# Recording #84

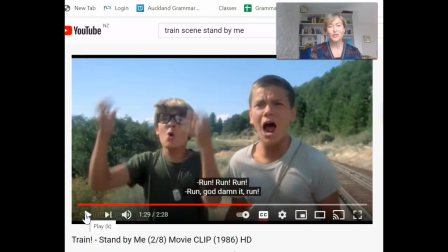(12:19)
This is also a really important shot, the final one I'm going to talk about, because you can see on their faces, this is a medium shot with two characters from their waist up. You can see on their faces the concern and the
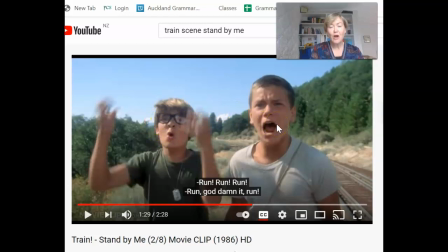(12:35)
emotion in their expressions, showing how terrified they are that these guys might not make it. And so that shot in itself shows the strength of their friendship.
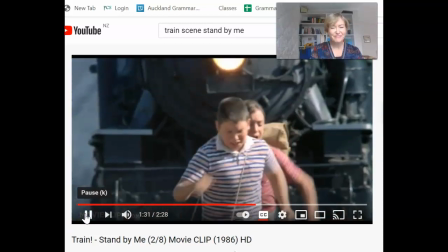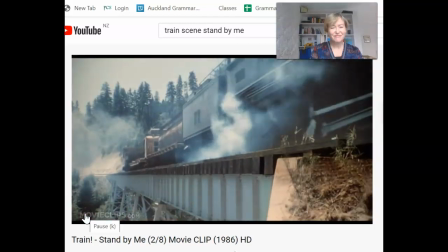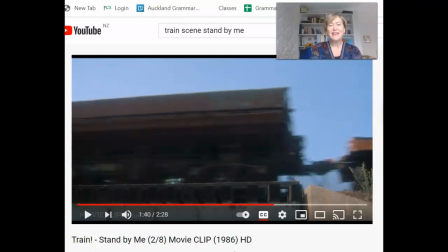(13:01)
Okay, so in that little sequence of shots, the director shows us a lot of important things about the heart of this film: the friendship, the courage, the
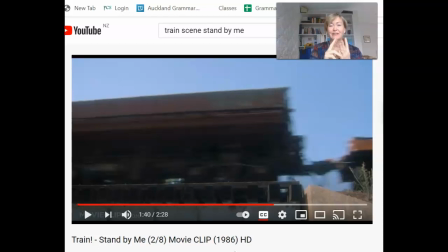(13:18)
facing danger and death, and therefore growing up and overcoming the challenges, which we've already done some work on. So there's a lot in this scene that you will be able to use to write about when you start writing your Stand By Me essays. Okay, so that's enough from me today.
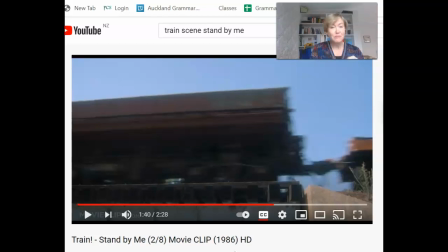(13:37)
What I want you to do now is to maybe make some notes, go back and watch this little clip again and my comments, and decide which two themes are you going to write about in this scene,
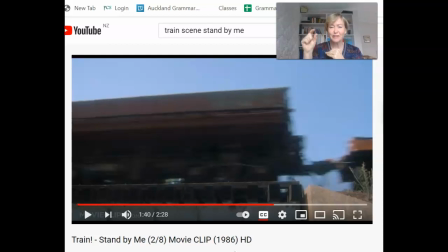(13:52)
and which two techniques are you going to talk about per theme, and then just type them in. You don't have to write too much, but you do need to explain why that technique is effective at showing that theme. So, for instance, the
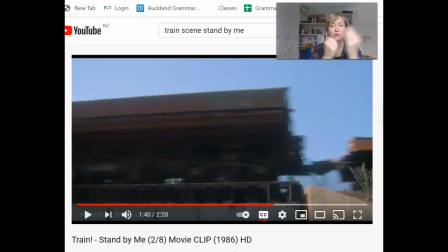(14:13)
shot of the train, the front of the train coming towards them, that's a medium shot at that stage. Or is it a long shot? One or other. You have a look at it. That shows the train coming straight towards them.
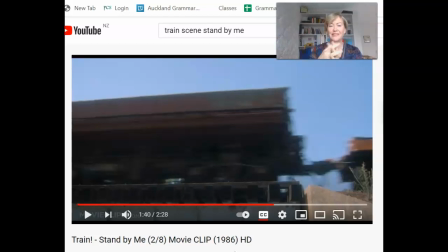(14:28)
It shows the danger they are in, which shows that these boys are going through the process of having to grow up, because small children don't find themselves in situations where they could die.
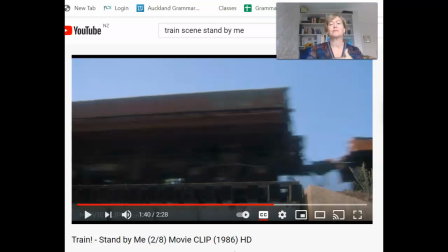(14:41)
But these guys are doing the growing ups and becoming people who are looking after themselves. Okay, kia kaha. That's enough for me. Have a great day.